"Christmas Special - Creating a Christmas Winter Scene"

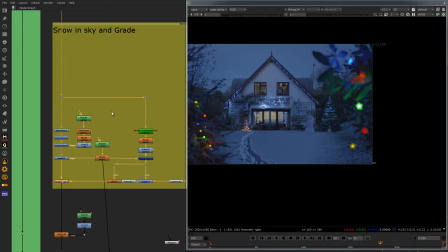(4:25)
And then this was just a case of adding in the snow, which I shot as well.
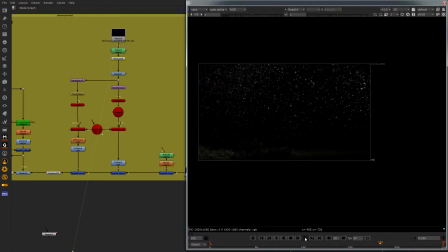(4:31)
So I'll play you some of that. I backlit the snow. This was done with the snow machine as well. And then I basically put that into the shot, and I did a couple of different layers of them in 3D.
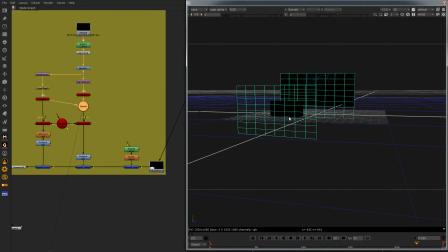(4:45)
You can see there's 2 layers of the snow just to give it a bit of depth.
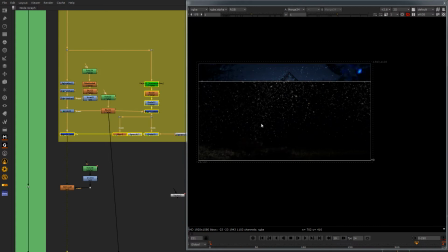(4:49)
And once that was all added and graded in, we sort of have this effect.
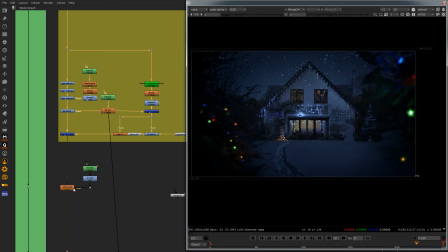(4:54)
So that looks quite nice. It's just starting to look a bit better. And then just added a fraction of defocus on the edges,
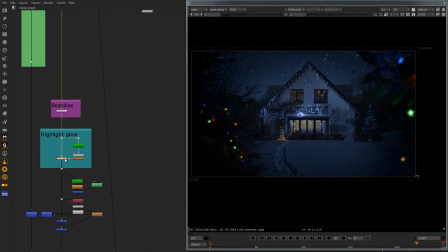(5:02)
and then stabilized the shot, did a fraction of glow on the highlights.
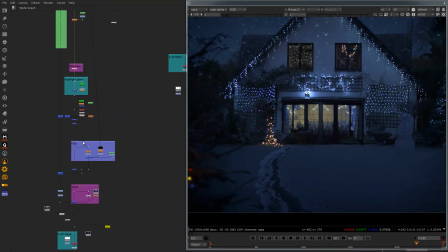(5:09)
What else did we do? Yeah, I've got some fog.
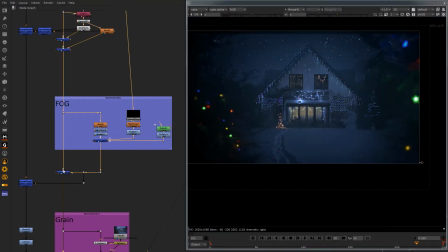(5:12)
I added some fog just to tie everything in together, just to kind of give it that sort of foggy feel. And then it was a case of just adding some of the grain back in,
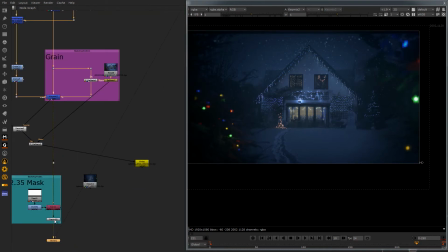(5:23)
and on top of the grain just the 235 mask anyway, just to give it that film feel. And then there you sort of have it. That's the final shot before it went into DaVinci Resolve to have its final grade.
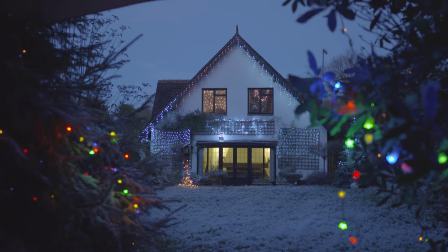(5:35)
So we'll just play you a quick rundown now of the process and the before and after.
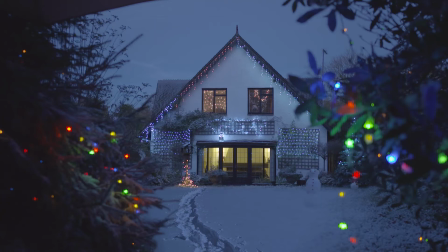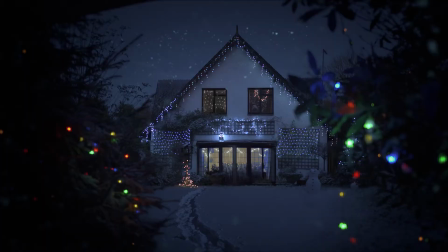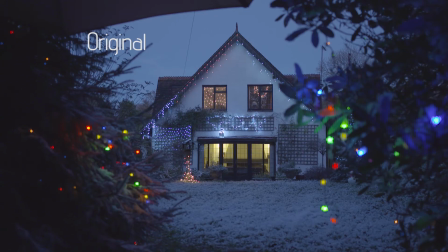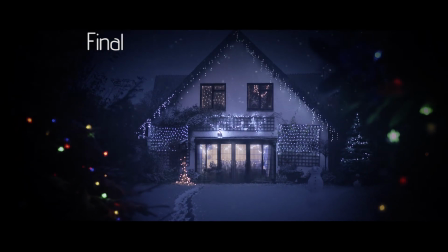So there you have it, guys, the first episode from our set of Christmas specials. Now please be sure to check back soon where we'll have part 2, which goes into more of the sound design on the project. Some of the Foley sounds we did in post-production just to improve the project, and we want to take you through this, and hopefully you'll enjoy it and you'll learn from it. So check back soon for that, and in the meantime, Merry Christmas and a Happy New Year from all of us at Createfx.
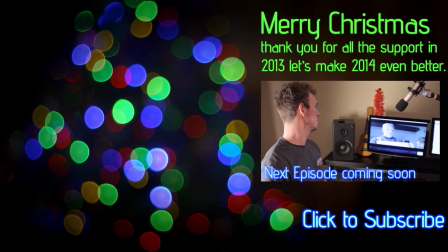(6:36)
If you liked our latest video, please be sure to click on the subscribe button. No, seriously, click it. No, seriously, click it. Slurping sounds of the day, but what we're going to do is we're going to enhance it.
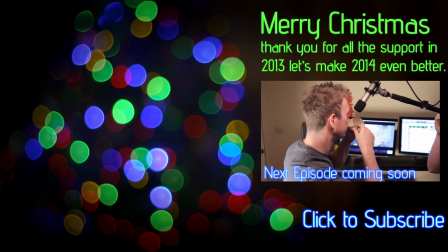(6:48)
We're going to add our own drink slurping. With built-in controls and display.
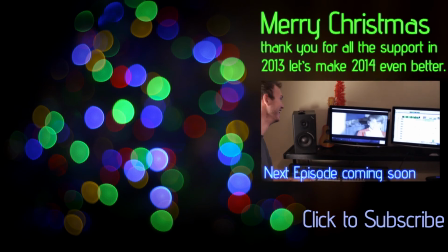(6:53)
This is incredible. Well, that's going to work when we knock it down a fraction.
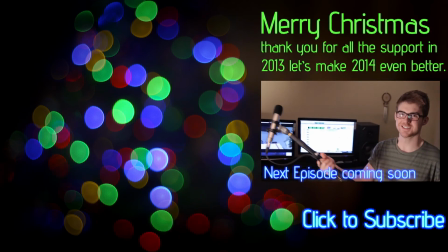(6:59)
Well, it's mixed in with some reverb. That'll be nice. Now we're going to do some body sounds.
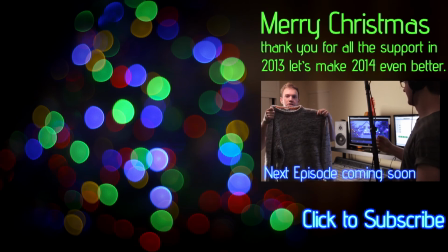(7:04)
Or by body, I mean Christmas jumper on Christmas jumper action.
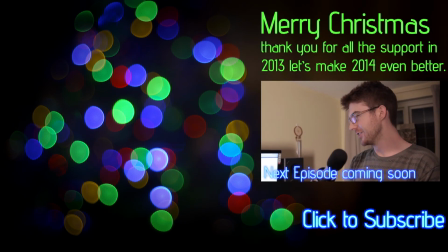(7:11)
Right, sometimes in Foley you have to do some pretty funny stuff. So here we are, we've got to mime some child mouth movements.
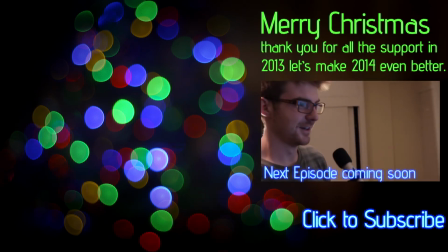(7:20)
That'll do. I've had enough of kid mouth kid mouthing, yeah.
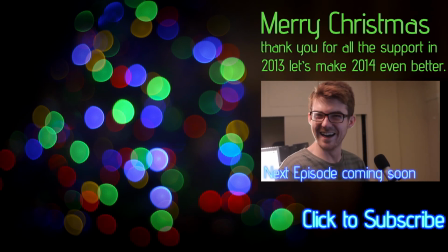(7:26)
Things you probably can't say on YouTube, right?